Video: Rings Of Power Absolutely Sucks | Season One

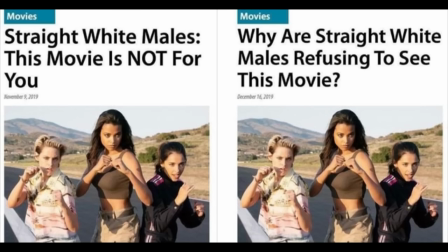[24:46]
Yes, I have.
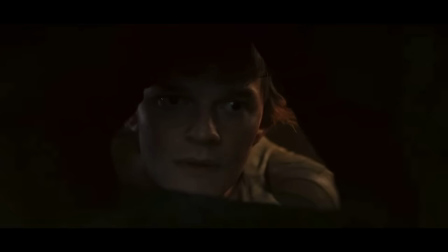[24:48]
As has been pointed out by the likes of Critical Drinker, Mahler, and others, fanbaiting is a real thing, and it's out in full force with this show.
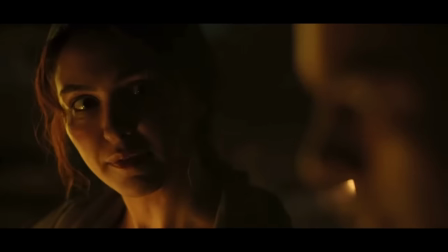[24:56]
How to get people talking about something that no one is actually excited for? Just tell them that they didn't like the show because a person of a different race was starring in it, or that it has a female lead.
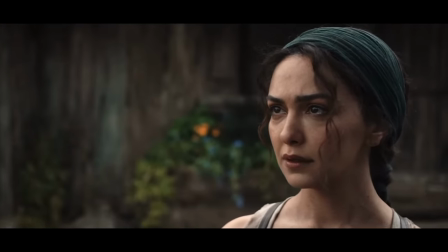[25:05]
That'll certainly get people talking, and any publicity is good publicity, right?
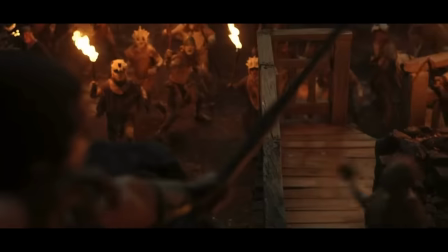[25:10]
Media companies have done an incredible job finding new ways to get people buzzing about a show, and it feeds right into the social media cultural movement of the last decade and a half.
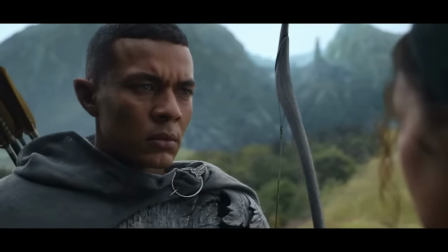[25:19]
Who cares if people hate watch a show? At least they're watching it.
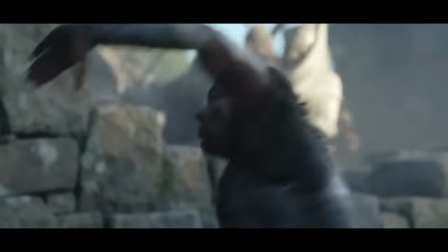[25:22]
And you can simply block their reviews of it, make it look like people adore it at a glance, and then take out articles and media outlets that continue stirring that cultural pot.
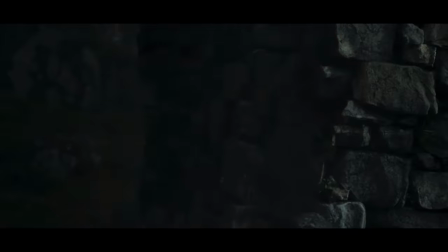[25:30]
It's brilliant stuff. Unfortunately for them, they're left with a show that fails regardless of whatever they think the fans dislike it for.
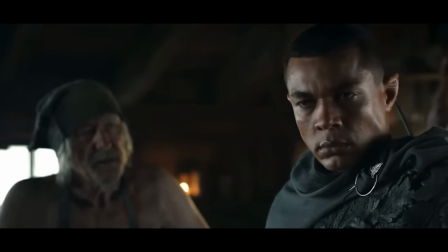[25:37]
No, no one fucking cares that there's black elves or that there's a woman protagonist.
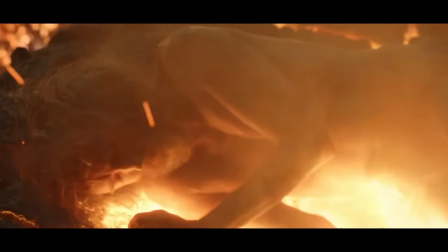[25:42]
What we care about is the fact that the show is written like a fucking high school student did it. Fan fiction is at least written by people who have a genuine love for the intellectual property.
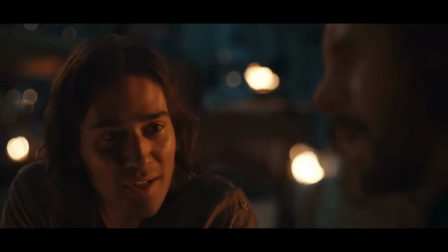[25:51]
Rings of Power seems like it was written by people who think they can improve on something that's already beloved.
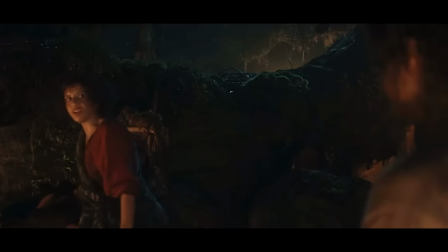[25:56]
As if they're saying, yeah, it's good, but times have changed and we're here to fix it.
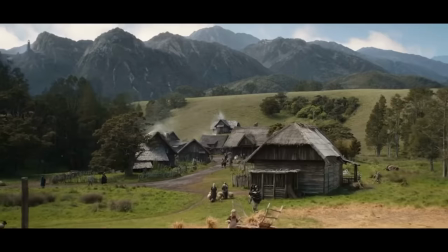[26:00]
Sorry, but mystery box storytelling, cringe-inducing dialogue, a plot that relies on pure luck and convenience,
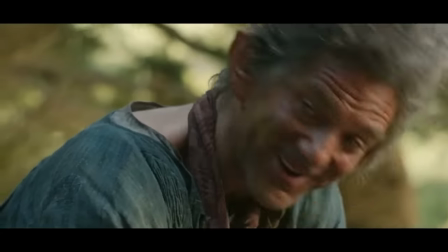[26:07]
and CGI that ranges from great to oddly shitty isn't improving on something that's already considered a masterpiece.
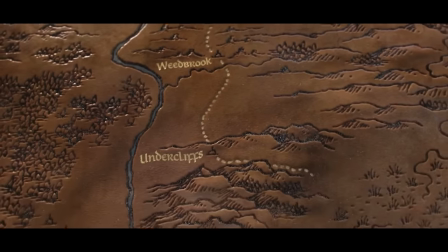[26:13]
I criticize the bejesus out of She-Hulk writers,
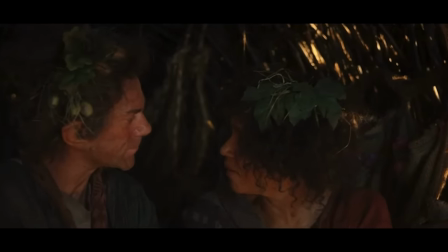[26:16]
but after the staunch defense they put up while calling critics of the show patently evil, I can plainly say this to the showrunners of Rings of Power.
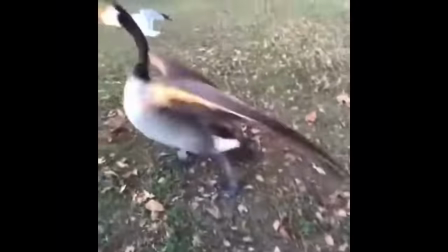[26:22]
Get fucked. Thank you.
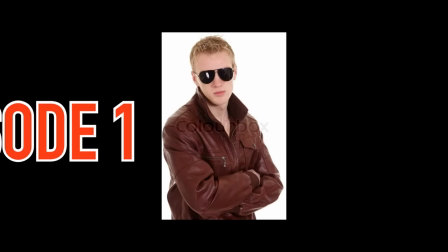[26:28]
Episode 1.
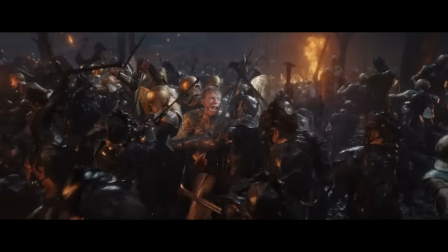[26:29]
The show opens with the prologue like Peter Jackson's films because it wants you to remember how awesome that was and hopefully pass some of that adoration onto the show. For those not easily duped, this will be a recognizable ongoing theme and grows tiresome pretty quickly.
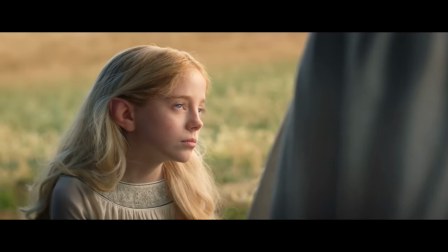[26:44]
Galadriel, or Galadriel,
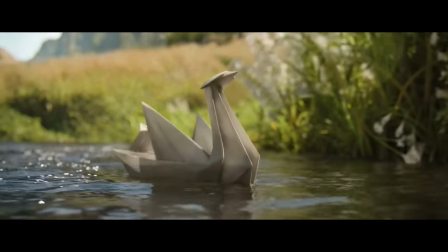[26:46]
as some people in the show call her, is building a stupid boat out of stupid paper that somehow requires idiotic pseudo-philosophical reasoning by her brother.
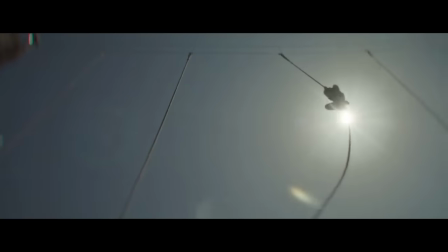[26:54]
This, of course, is after the writers decide to go the Captain Marvel route and have strong female belittled and bullied by weak male.
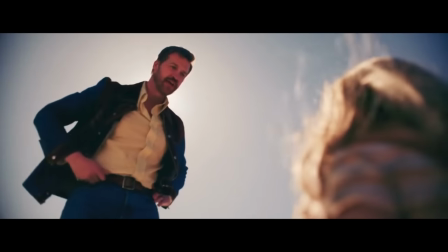[27:01]
Whenever you can emulate Brie Larson in Captain Marvel, I strongly advise you to.
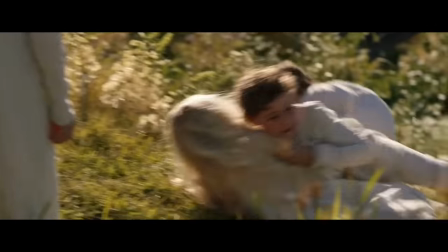[27:06]
Anyway, she beats up the kid who threw rocks at it for no reason, other than to have the writers show Galadriel don't take no shit.
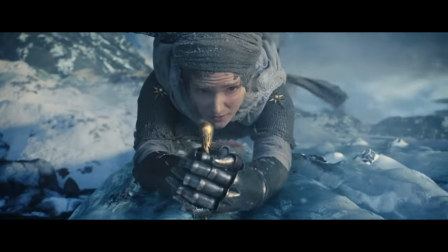[27:11]
Fast forward to her leading a bunch of elves to hunt for Orc or whatever because she needs to avenge her brother's death.
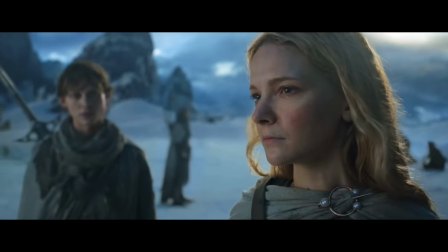[27:17]
Galadriel is the best kind of leader. She doesn't listen to anyone else, talks shit to her apparent subordinates, and knows exactly what she's doing because, obviously.
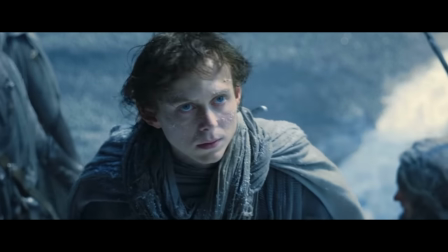[27:26]
She's driven solely by revenge and doesn't give a fuck about her team.
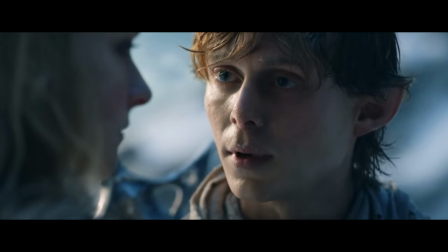[27:30]
This is also when we're graced with Morfid Clark's acting, which is about as exciting as Ben Stein playing Ferris Bueller's teacher.
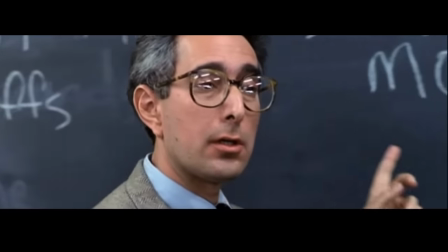[27:37] Holly Smoot Tariff Act, which anyone raised or lowered, raised tariffs.
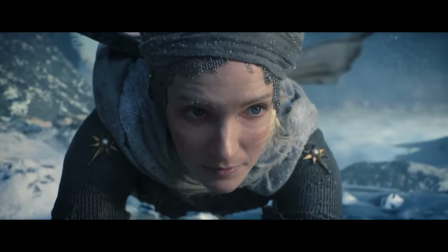[27:45]
This is apparently the trope Hollywood's going to be running with their female-led movies and shows, also known as the Mary Sue.
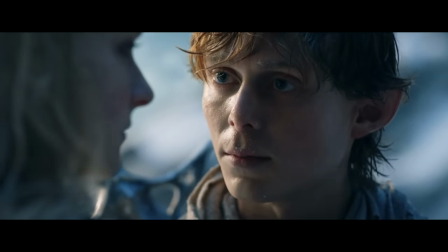[27:51]
She knows what's right, because of course she does, and she'll be questioned at every turn because of course she will, and in the end, she will absolutely be right because...
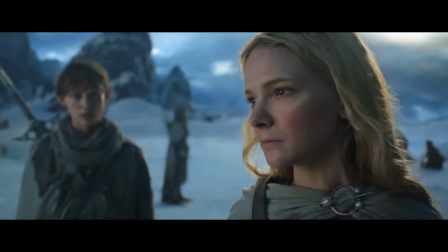[28:00]
Of course she is. Very nuanced, guys. Oh, remember cave trolls?
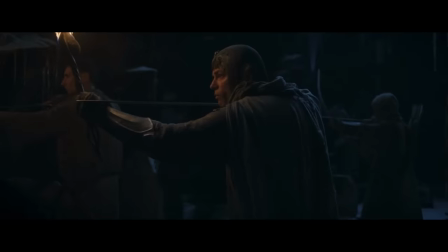[28:05]
Oh, I remember they were fantastic. This is where I realized what was in store for me.
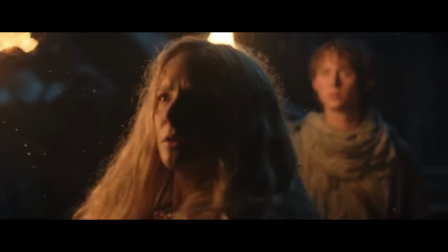[28:10]
Member berries. Lots of them. I honestly didn't anticipate the creators trying for a nostalgia bait style show, but here we are.
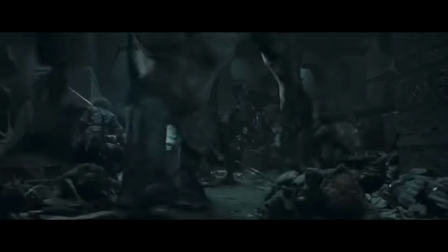[28:17]
It's pretty revealing they kicked the show off in this way because it's supposed to remind us of the excitement of the troll encounter in Fellowship of the Ring, but it's different because it's a snow troll,
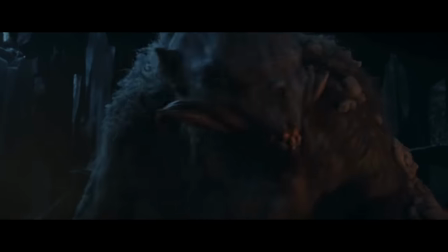[28:26]
not your run-of-the-mill troll. It's a great example of the showrunners trying to be Peter Jackson's movies but also
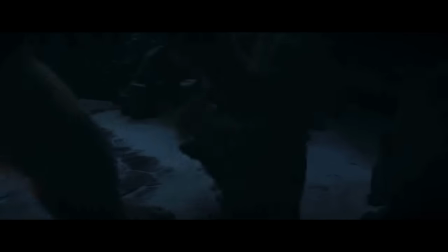[28:32]
desiring to separate themselves I'm wondering when Hollywood's going to realize Emulating
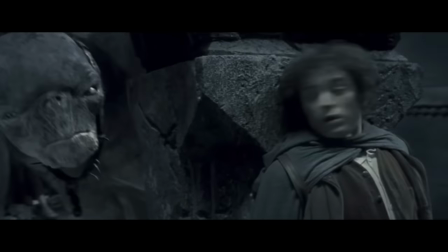[28:37]
a previous experience just makes people yearn for the original one And highlights the inferiority of the replica before us When I was watching this right as the
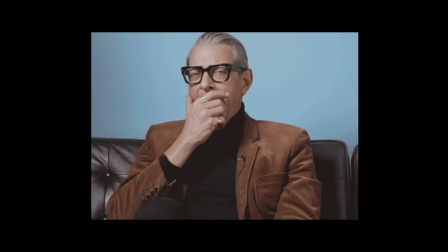[28:45]
troll showed up I said out loud Let me guess, Galadriel's going to be the one to defeat it after the other ones get their asses kicked So what happens you ask?
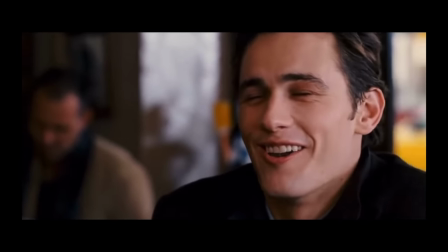[28:54]
Well.